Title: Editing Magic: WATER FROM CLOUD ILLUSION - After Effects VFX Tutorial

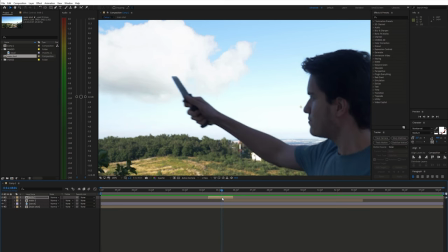(4:37)
To make the cloud feel more three-dimensional, I decided to add more layers of cloud images stacked on top of each other.
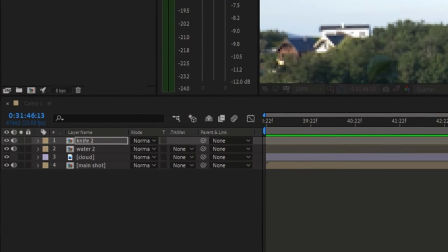(4:44)
As you can see, the main cloud sits below the water and knife layers, but I'll add some more cloud images on top of everything.
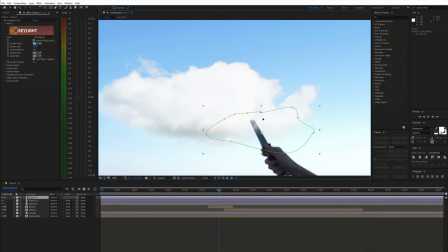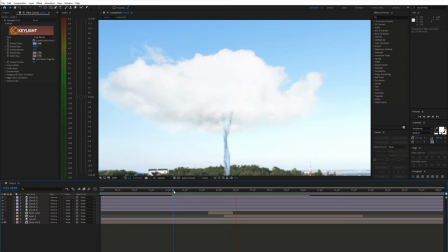(4:57)
When the knife cuts through the cloud, we can create a mask on the main cloud layer
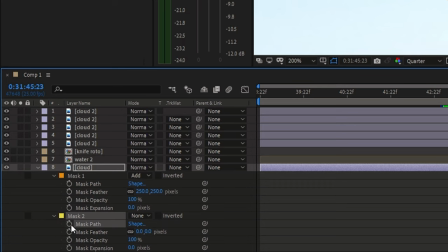(5:06)
and animate it to follow the movement of the knife.
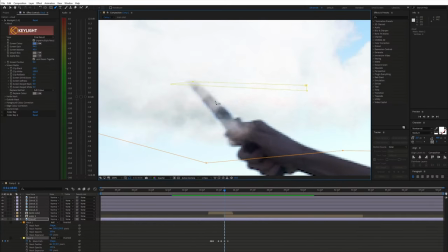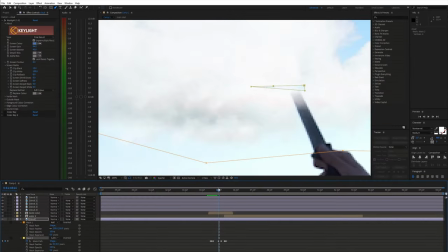(5:15)
Next, set the mask blending mode to subtract and feather it out a bit.
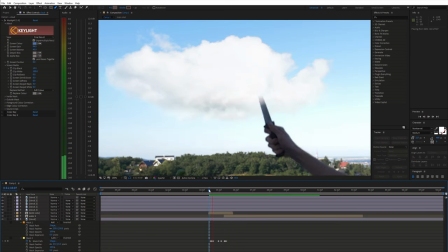(5:23)
you should get something like this. As the knife goes into the cloud, we can distort the whole cloud to emphasize it a little more.
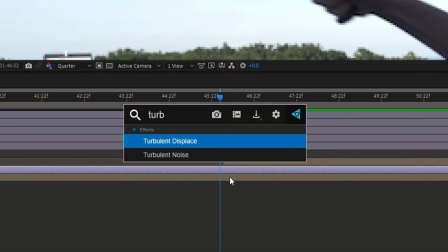(5:33)
For this, I use the turbulent displace effect and animated the amount.
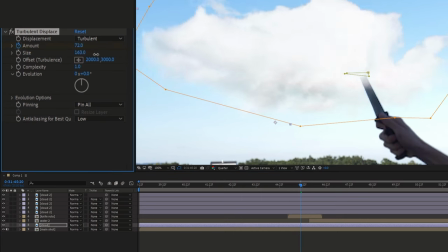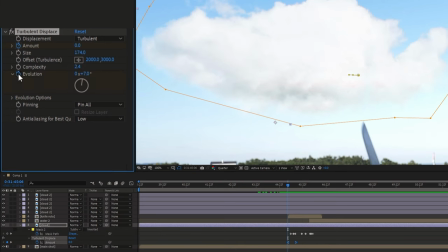(5:44)
And evolution.
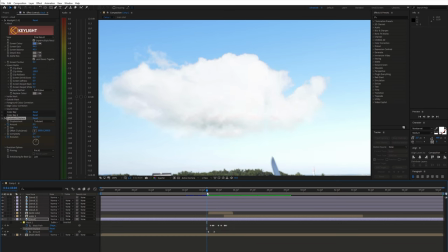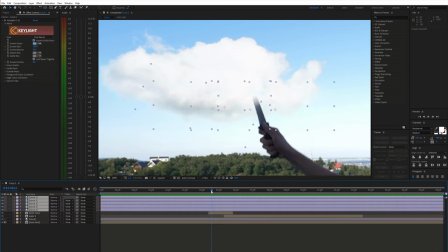(5:58)
Then I also animated the position of those small individual clouds which are on top of the knife.
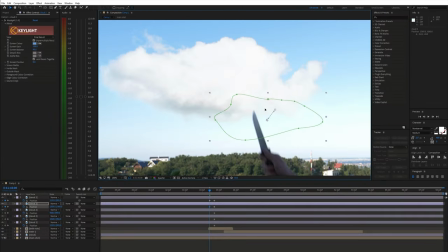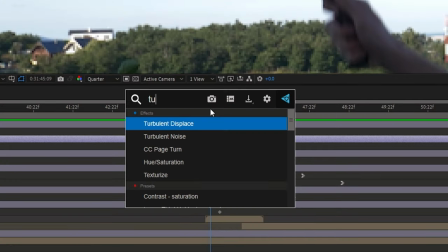(6:10)
You can again use the turbulent displace effect to add some more movement and distortion to them.
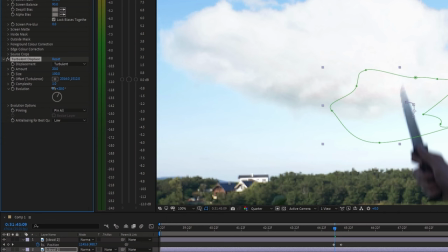(6:16)
If you want to animate the evolution, you can also use a simple expression. Hold Alt and click the stopwatch icon, then type in time times maybe 200.
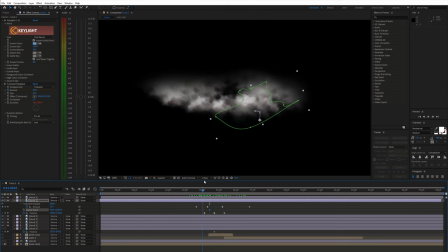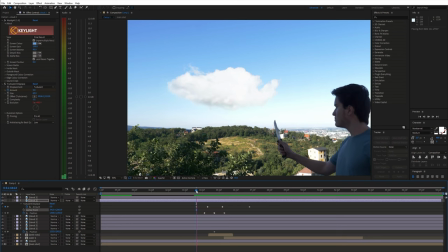(6:34)
I think this looks cool already.
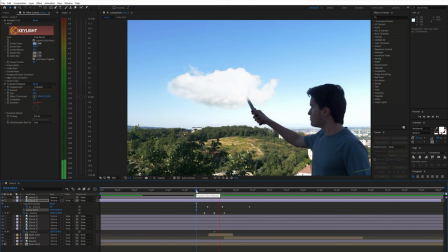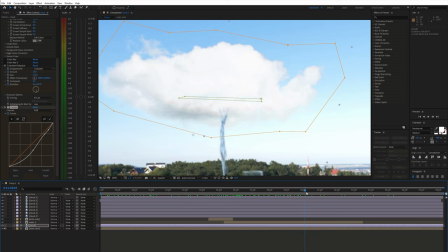(6:42)
Additionally, we can animate the brightness of the clouds to make it brighter as the water falls from it.
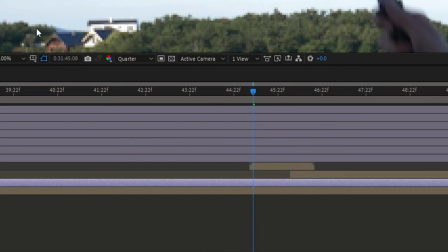(6:48)
To achieve this, I applied the curse effect to the layer and animated it.
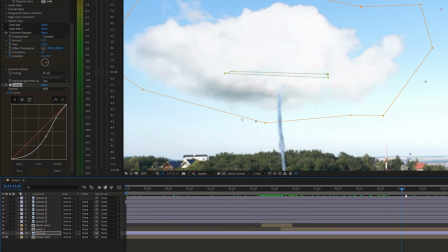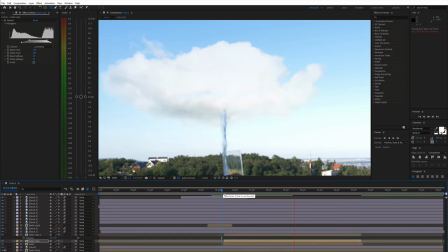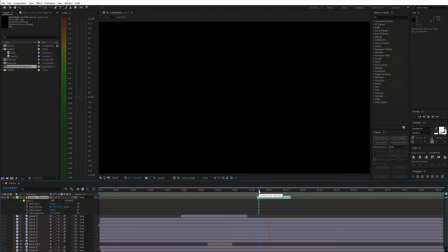(7:04)
As a final touch, I added this water splash.
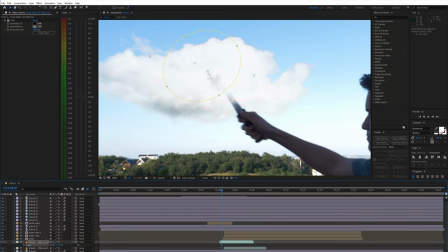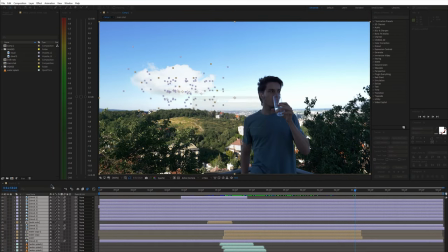(7:21)
Finally, we can pre-compose everything and top it all off with some fake camera movement and color grading.
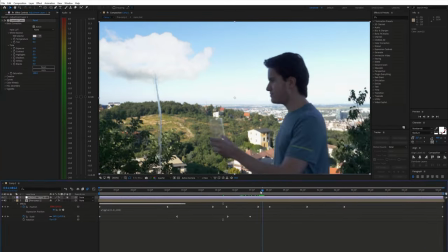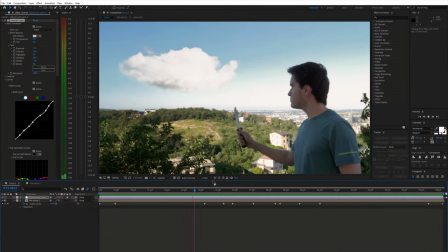(7:36)
And we are done. If you found this helpful, please consider subscribing, and I'll see you in the next video.